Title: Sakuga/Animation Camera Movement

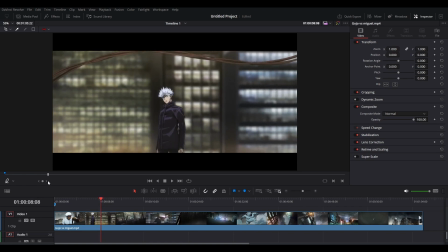So there's some frames on the camera that helps it to kind of curve out, and it gives it more of that illusion that someone on, I don't know what you call it, like a cherry picker or just someone with a camera is actually zoom back,
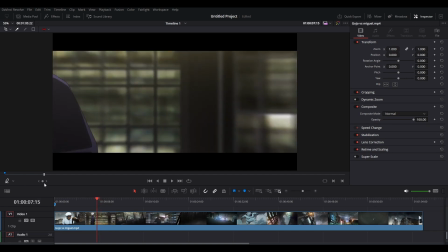to give it that kind of live action feel.
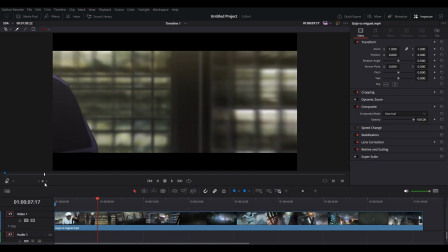And of course the animator has animated Gojo on like twos or threes. This is on what, like twos,
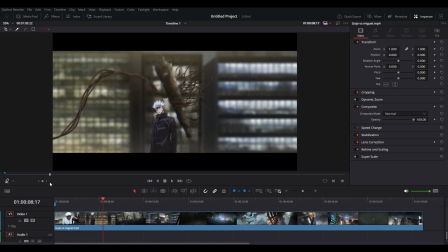getting smaller and smaller from the left to the center of the screen, which is really good. So what I would advise from this is to really storyboard these things out,
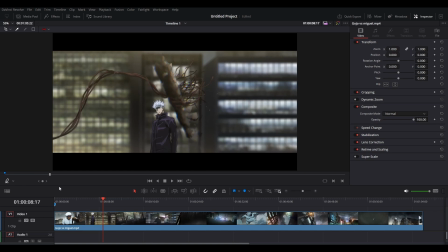and play around with things like camera movement and the character moving at the same time, so you can get these kind of effects, because that is some high level stuff, but it's very simple as well. Let me put some annotation just so you get some
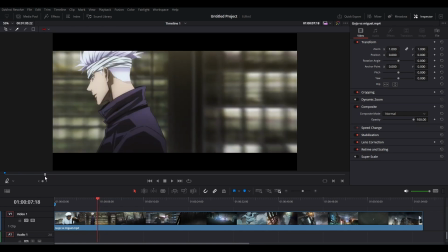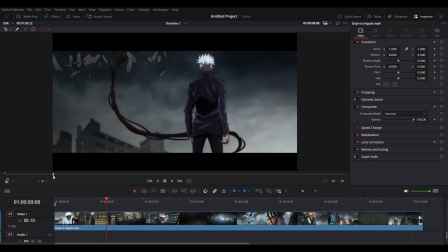I will carry on. But then there's always little shakes as well when things are going on. They keep that quite consistent. The camera is always swaying a little bit, if you can see it. The camera, like if I play it, the camera's swaying like pretty much all the time.
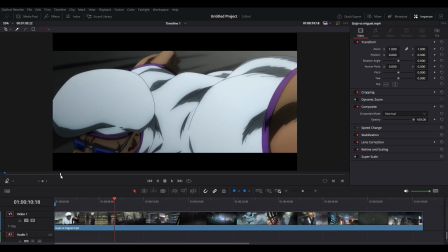And remember, they're on a rooftop, so it gives that sense of like windiness as well. So I think a lot of thought has gone into this, of where they are, how powerful they are, the type of movement they'll be doing, and it makes it really feel grounded in that reality.
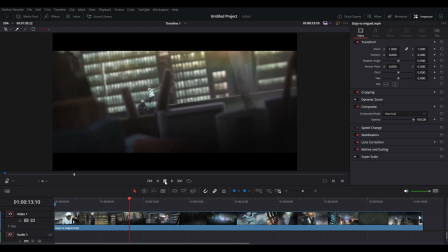Here it's just a simple of like foreground, midground, and background moving at different speeds.
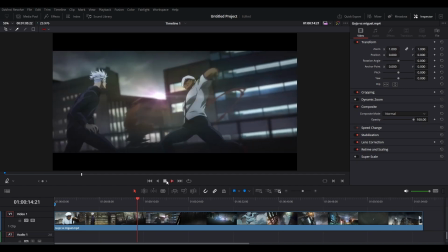You know, the I believe it's the background moves faster, and then the foreground is moving slowest because you're really close.
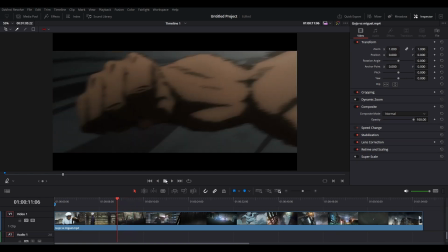But usually, I think in real life it's the opposite direction. Usually in real life the background would be very slow because it's far away and you can see more of it, and the foreground would move faster because it's right in front of you.
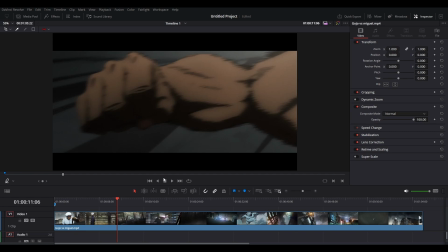Anything that's in front of you, if it moves, it moves faster than something that is further away from you, right?
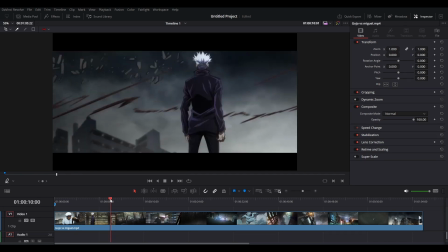But in this, which is a nice like cinematic effect,
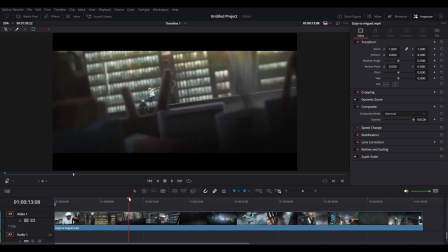that they make the foreground move slower and the background move faster while they're doing their thing in the midground, which just gives a really nice effect. And in reality, that is like impossible. That just doesn't really happen, I believe, anyway.
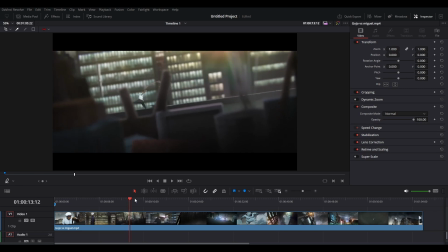But that's a tip to take if you want to have that feel, especially if you're making a fight scene and you jump back to a wide shot like this. If you want to reference this, that would be a good idea, and then maybe play around like they have.
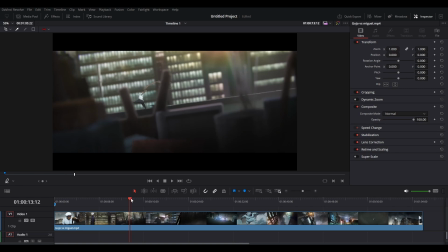You know, discovering things like this come from, you know, experimenting, failing, and then God knows what you'll come up with.
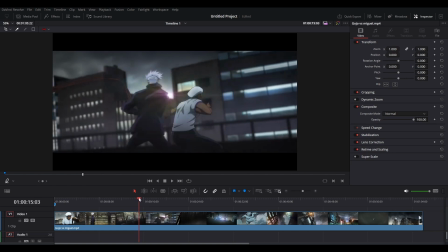So the same thing, I believe.
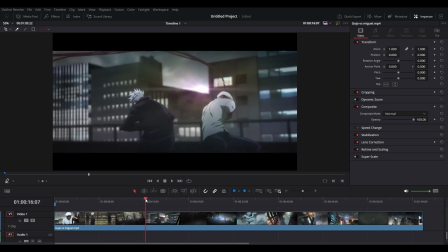Oh, if you can see it go like it, the camera here is tilted to the right
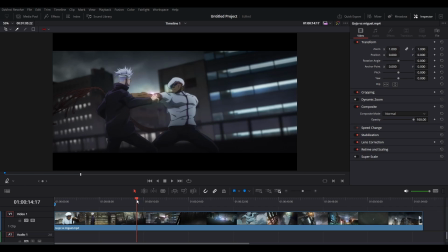as the foreground, I wouldn't say back like foreground, I say midground and background are moving in opposite directions,
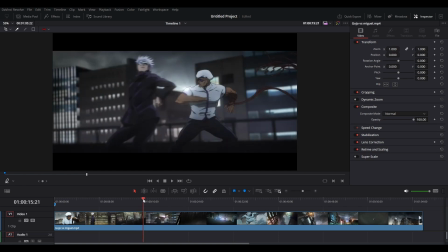which is impossible. But I'm just noticing this now, that this is impossible.
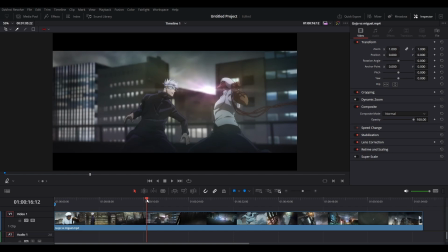I really try to question myself, is it possible? But I don't think it is. If you're moving to the left or to the right or the left, everything is going to go in the opposite direction.
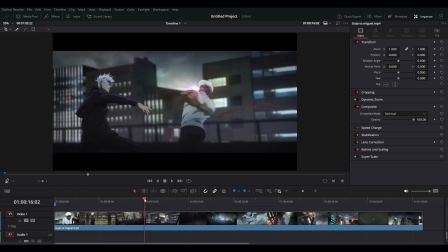But in this shot, things are going up in opposite directions.
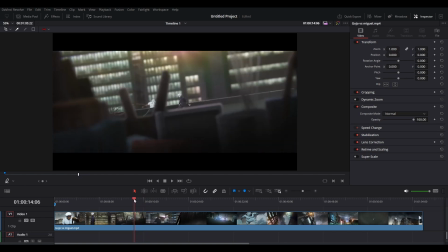And then also the camera is tilted to the left here. We'll tilt to the right, sorry. So we go from tilted to the left in this wide shot.
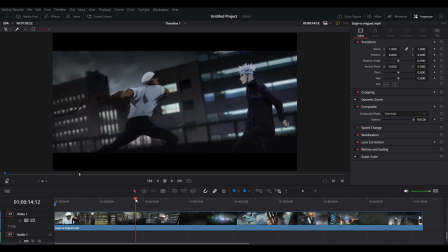Then we're tilted to the, no, we're still tilted to the left, okay.
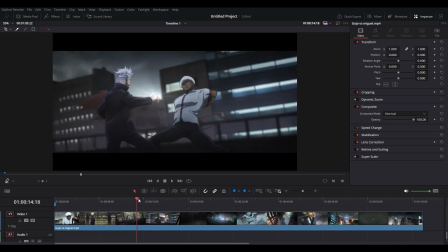And then, well, I think I'm saying it wrong, but anyways, it tilts to the opposite side slightly, in it.
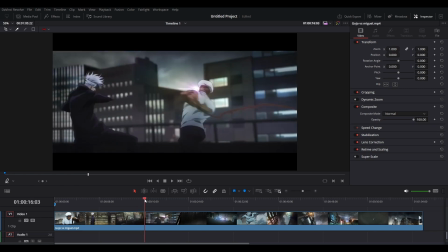So it goes from tilted to the right to straight, and then gradually a little bit to the left, and then it changes shots.
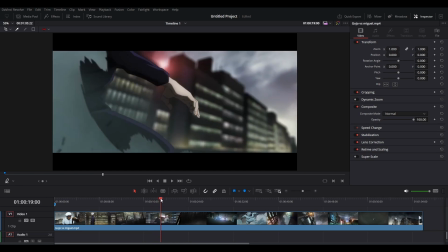And then here we have a camera movement, standard camera movement with some good animation, of course.
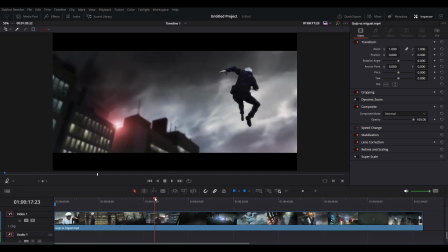So from the sky and then down. So there's a hang time on the camera going up with the hang time with Gojo, and then boom, down. So that's when you get your bouncing ball foundations in. So the ball's up there for longer, more frames at the top, and then less frames as we come down.
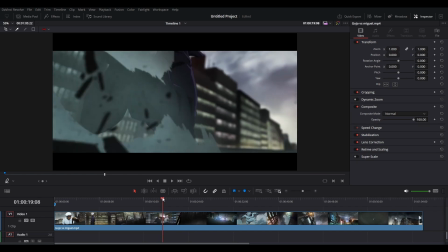And then there's an ease there, you know, and an overlap, you know, and the camera continues to bounce, and then Gojo does his thing, goes off.
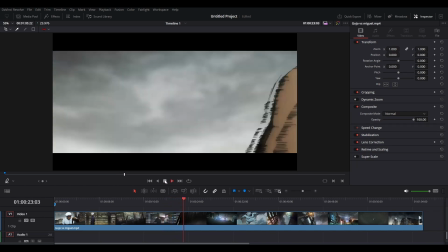And then we have some quick cuts there. Standard things here.
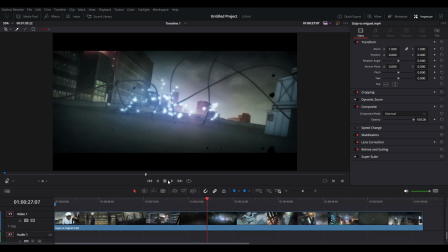But remember, the camera is not static. I know when we're noobs and when we're starting off, and obviously when we're doing things on our own, there's a lot to do, and then sometimes we might not take the time to work on the camera and keep the camera quite static.
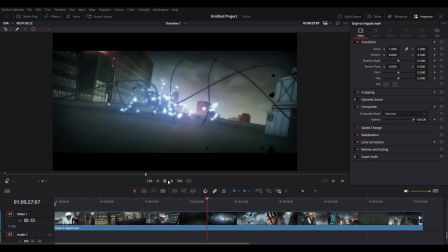But play around with it, go overboard, you know, not to the point that everyone gets sick, but you know, try things out.
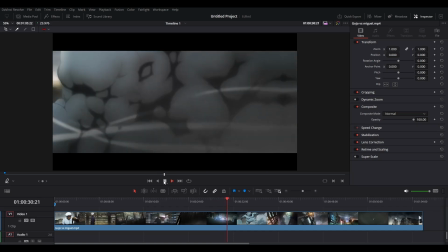Let's carry on. Nice. So we have quite a few cuts, and you notice there's obviously a lot of good animation happening,
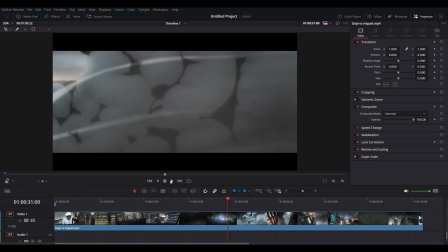but I feel like the camera and the way that they're cutting between different shots is very good. You could imagine this in an animatic, which is a tongue twister for me, but it would still look pretty good.
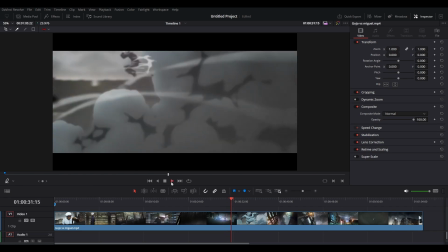It would still get the message across. It'd show how high paced and intense this fight is. Here, very good shot.
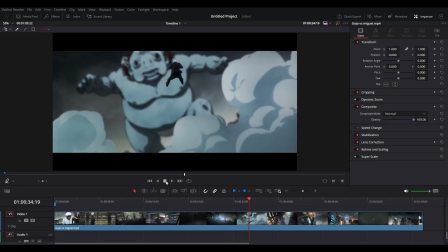These are very good storyboarded shots. So as well as the camera movement, the shots really give scope, give weight, and give narration.
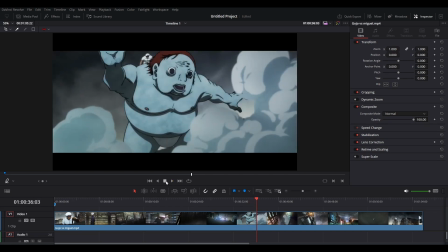So always keep that in mind. You have to get good at storytelling as well as knowing these, little tricks as well.
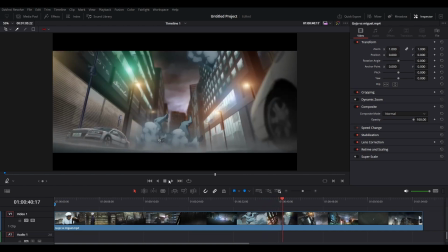So here's shaking, showing the weight of this guy. Boom. Let's see, that was, I think this is all animated.
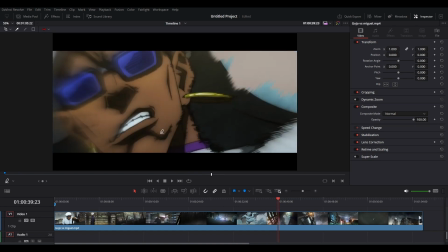We'll see with some shakes and then some blur effects. But of course this is all animated by hand.
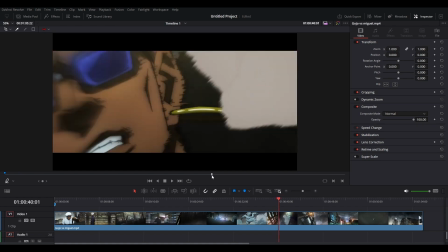Same with this, but the camera's shaking as per usual.
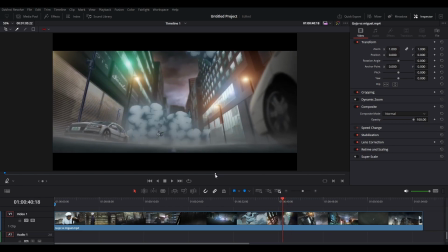Continuous camera shakes. This is good perspective. This is definitely referenced from a live action scene. This is just so realistic, and it's just so good to use real reference.
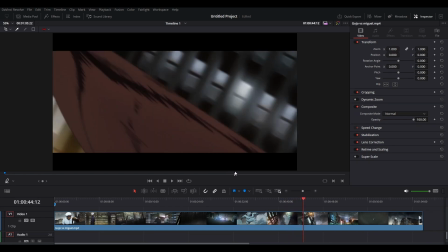Get a real scope of the land. Background moving fast, blur effects.
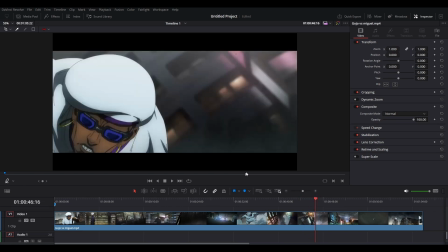This one, this one's probably, this is fully,
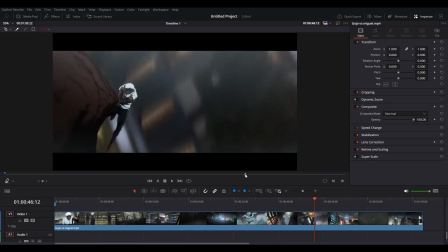I would believe that, this one's difficult for me to say.
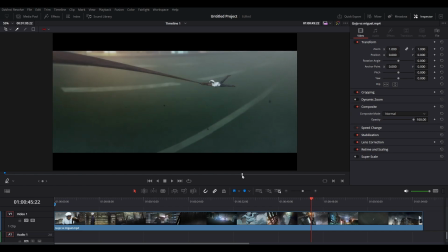I would say everything in a sense is just hand animated,
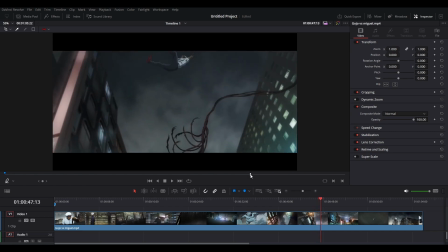and they just move the background accordingly with, of course, some zoom ins and camera shakes.
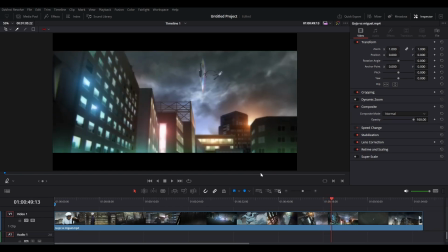Camera zoom in, fast shot with a little bit of shake.
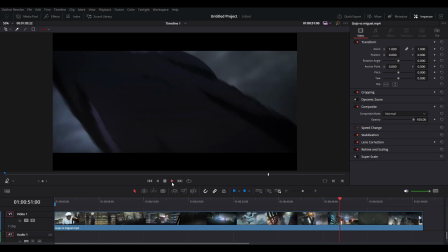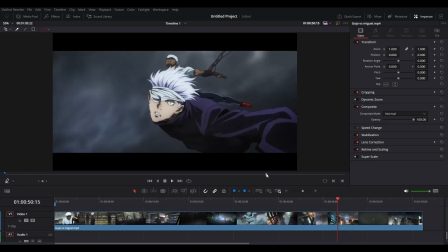See, from even there, as they shake, as he hit the ground, the camera's shaking, but then it's also moving to the right.
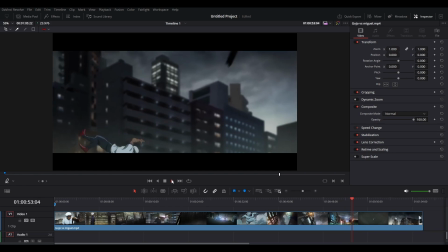I don't know if that's intentional or by accident, but yeah. Oh, it's because he's rolling towards the screen. They want to show that there's, like, to kind of emphasize the movement, like he's bouncing.
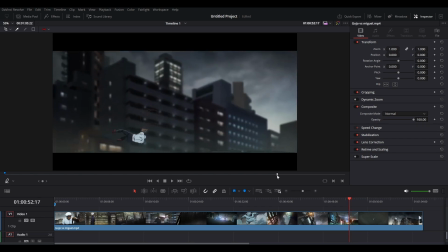So as he's bouncing to the left, the camera's moving to the right, and it's so subtle, but it really sells everything that's going on. And I think it's very good to just watch these high quality animation scenes or anime scenes,
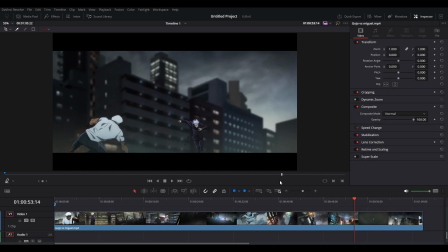especially from the movies, because I think they take more time to brainstorm these things, whereas when it's a weekly